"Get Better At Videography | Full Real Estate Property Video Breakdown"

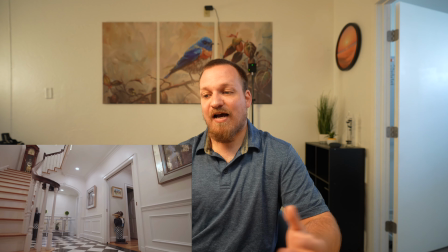243s
I'm guessing that they shot this with a higher Kelvin temperature, so it was a little bit more orange,
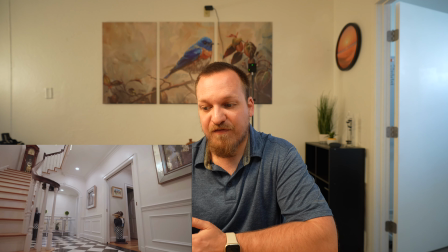249s
and then they tried to color correct after the fact, and you'll see that in a lot of clips in this video, is that the color just looks a little bit off.
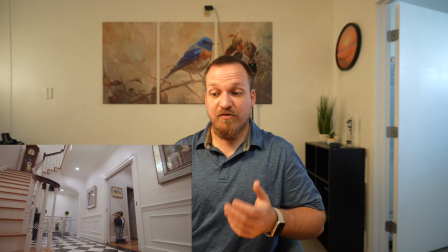257s
If they were using a 10-bit color depth camera, or maybe they were using an A7S III, but their SD card wasn't high enough to shoot the best, 422 10-bit color depth or whatever. So get the white balance as close as possible on site.
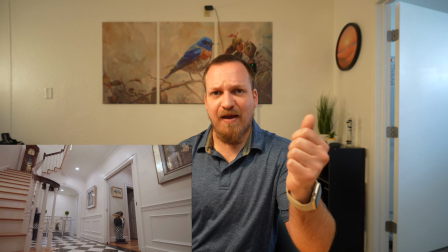271s
You can leave it on auto white balance, but then you can map one of your buttons to do like an auto white balance toggle hold.
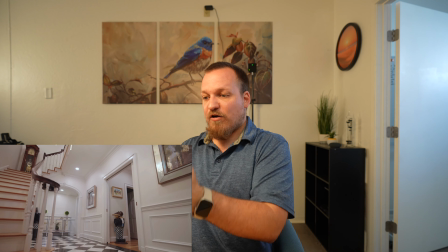278s
So you can lock in your white balance, like you can set your white balance so you can see it looks really good.
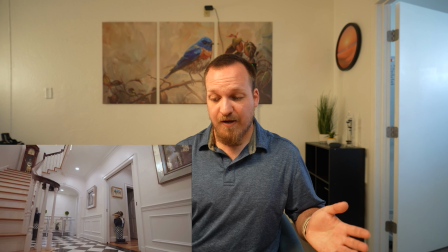283s
To avoid it moving into a different white balance mid shot, because that's super unprofessional.
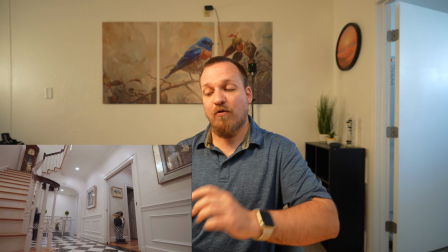289s
You can click that button to toggle hold the white balance,
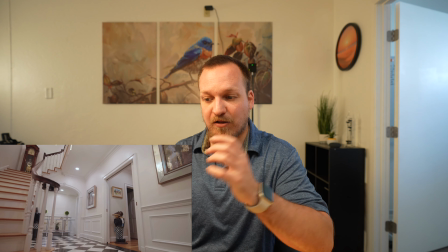293s
but you'll see throughout this video the colors weren't quite right, and then they tried to correct it after the fact.
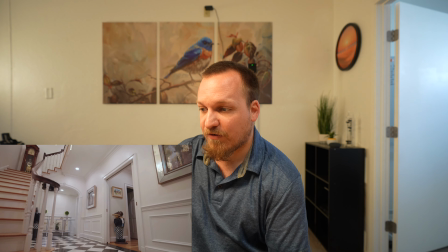299s
But as far as this clip structurally, it looks pretty nice. You know, you're really low to the ground, facing up, showing the staircase on the left and the doorway on the right.
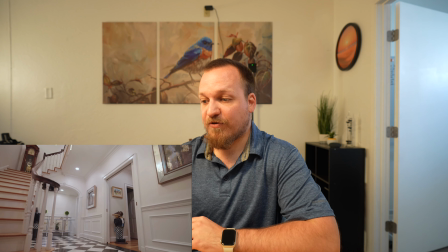306s
Kind of gives a good establishing shot of the location.
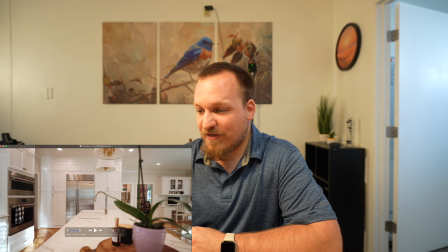312s
Yep, nice. I mean, when you're doing these types of properties, go the extra mile.
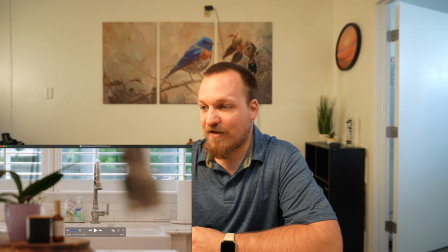316s
Get rid of the Purell. It's not a Purell advertisement. It's a house advertisement, and that's the first thing that my eyes go to see. This is a cool shot. You've got, you know, obviously in manual focus, and they're focused on this faucet in the background. You got the blurry little overhang right here, the blurry little, you know, tchotchkes right here. It's structurally a good shot where you're just panning left and right.
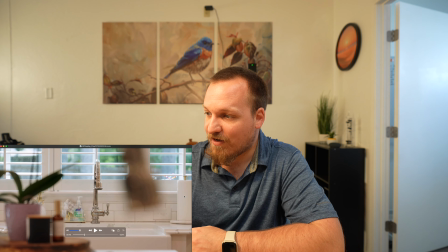336s
But, like, get rid of the, you know, just shove it in one of the cupboards, the paper towels, the Purell, the soap, all that stuff.
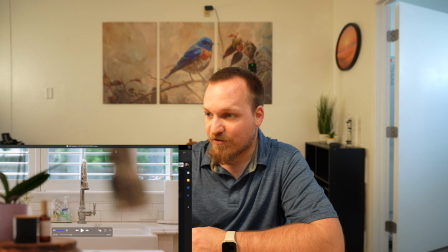343s
So
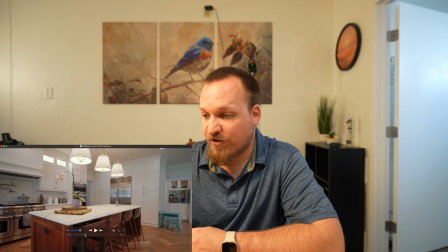348s
moving to that. Okay, yeah, that gives a good explanation of what I'm talking
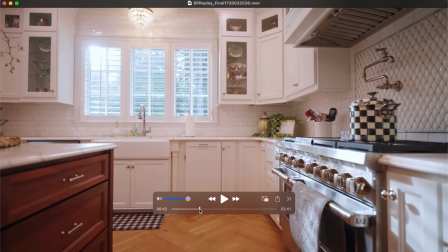353s
about. You see the color difference in these two shots? So if you're going to color grade, do it correctly.
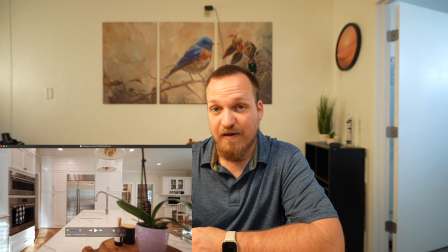360s
So in Final Cut Pro, you can do Option Command B to bring up your white balance eyedropper tool,
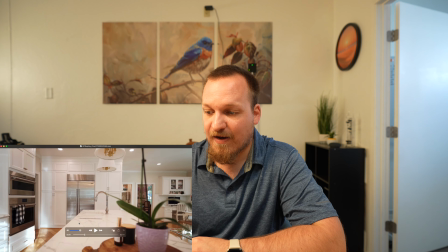366s
and then you select just one of the white areas. But you want to get your whites as close as possible, but in like these three shots where this one, and this one's green, this one's purple, and this one's like too dark.
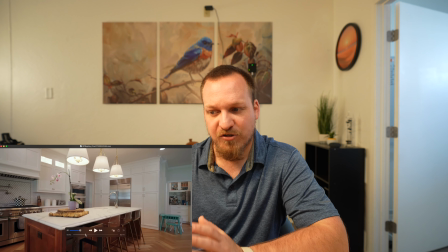381s
I mean, the white balance is okay in this one, but it's just overarching a little bit too dark, whereas these two are both really bright.
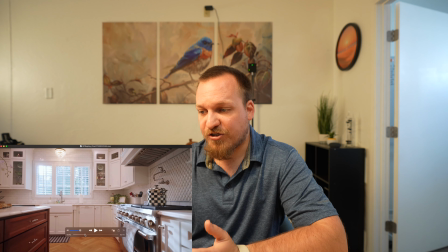390s
Structurally, the shots, pretty much all of the shots in this listing video are really, really great,
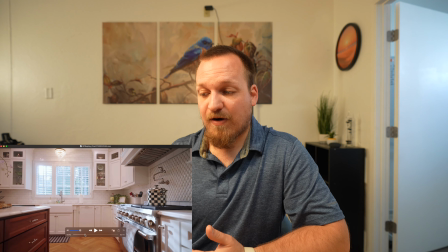394s
but you can tell that this person really struggles with white balance correction or even getting accurate white balance on site between clips.
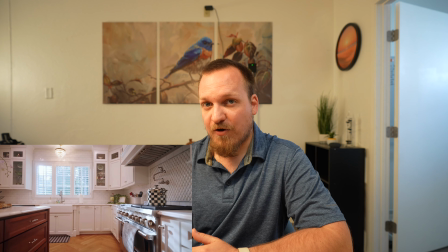401s
So that is something that your clients will notice, is like, oh wow, this looks so beautiful, but like, oh, the color's off here.
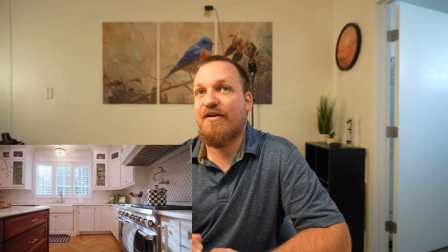409s
The number one complaint that I've gotten continually when I wasn't able to color grade is like, hey, can we fix this shot? The colors aren't quite right, blah, blah, blah. So if you can do that and do it well, you'll be way ahead of the game.
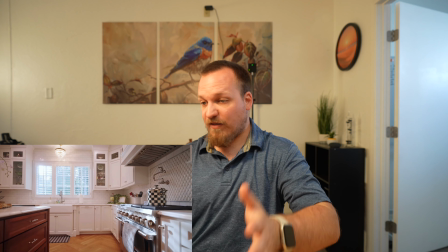423s
So they master, like they do really smooth, good shots, but I mean,
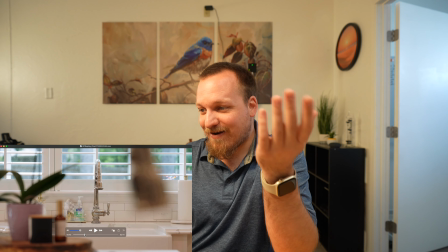430s
it kind of goes hand in hand with good color grading too.
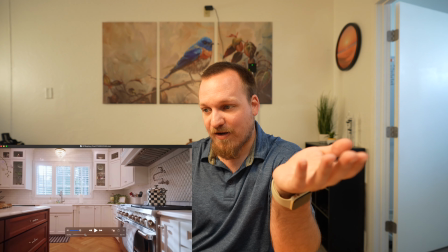433s
I mean, it's got to be consistent across the board, and right here, I mean, these are just totally different colors.
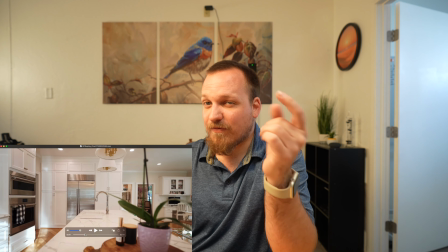439s
So you got to watch that.
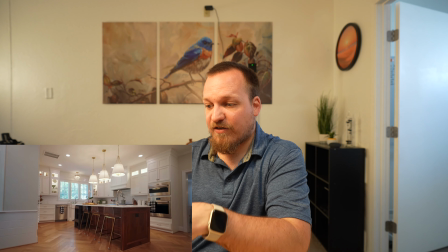443s
And if you're wondering how they did that, because you can see like a little bump right here,
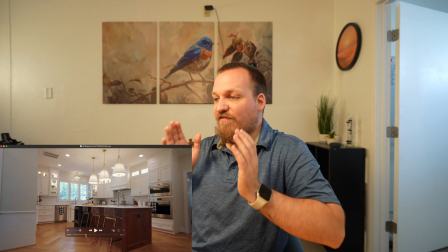448s
right there, where it's, you know, he's filming left and then moving the camera up and then moving backwards,
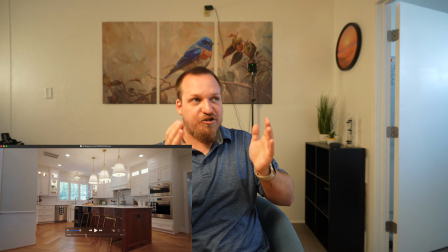455s
and he juddered right there.
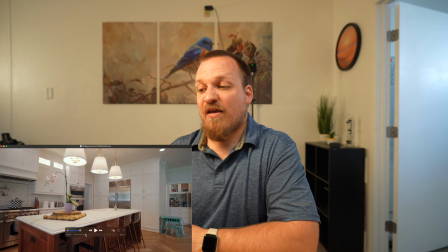457s
It's not as visible because number one, he probably couldn't, or they probably couldn't
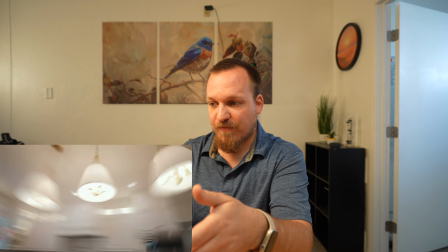465s
stabilize this shot very well because it's a very complex motion, or maybe that's where that wobble came from.
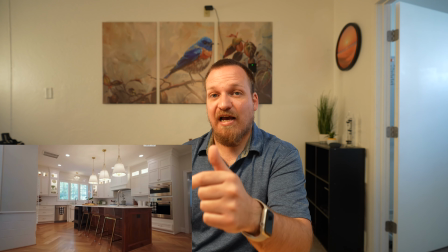471s
It's hard to tell. But the way that you can smooth it out a little bit is adding motion blur after the fact.
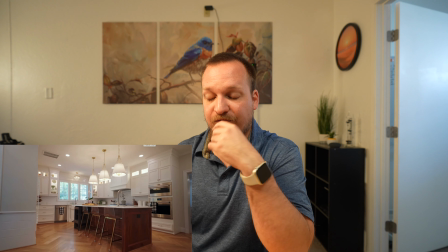477s
So if you crank up the motion blur, it'll smooth out a little bit of those visual cues of it being a little jittery.
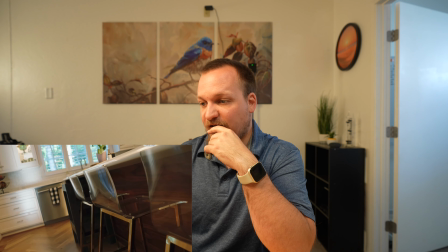485s
That's nice.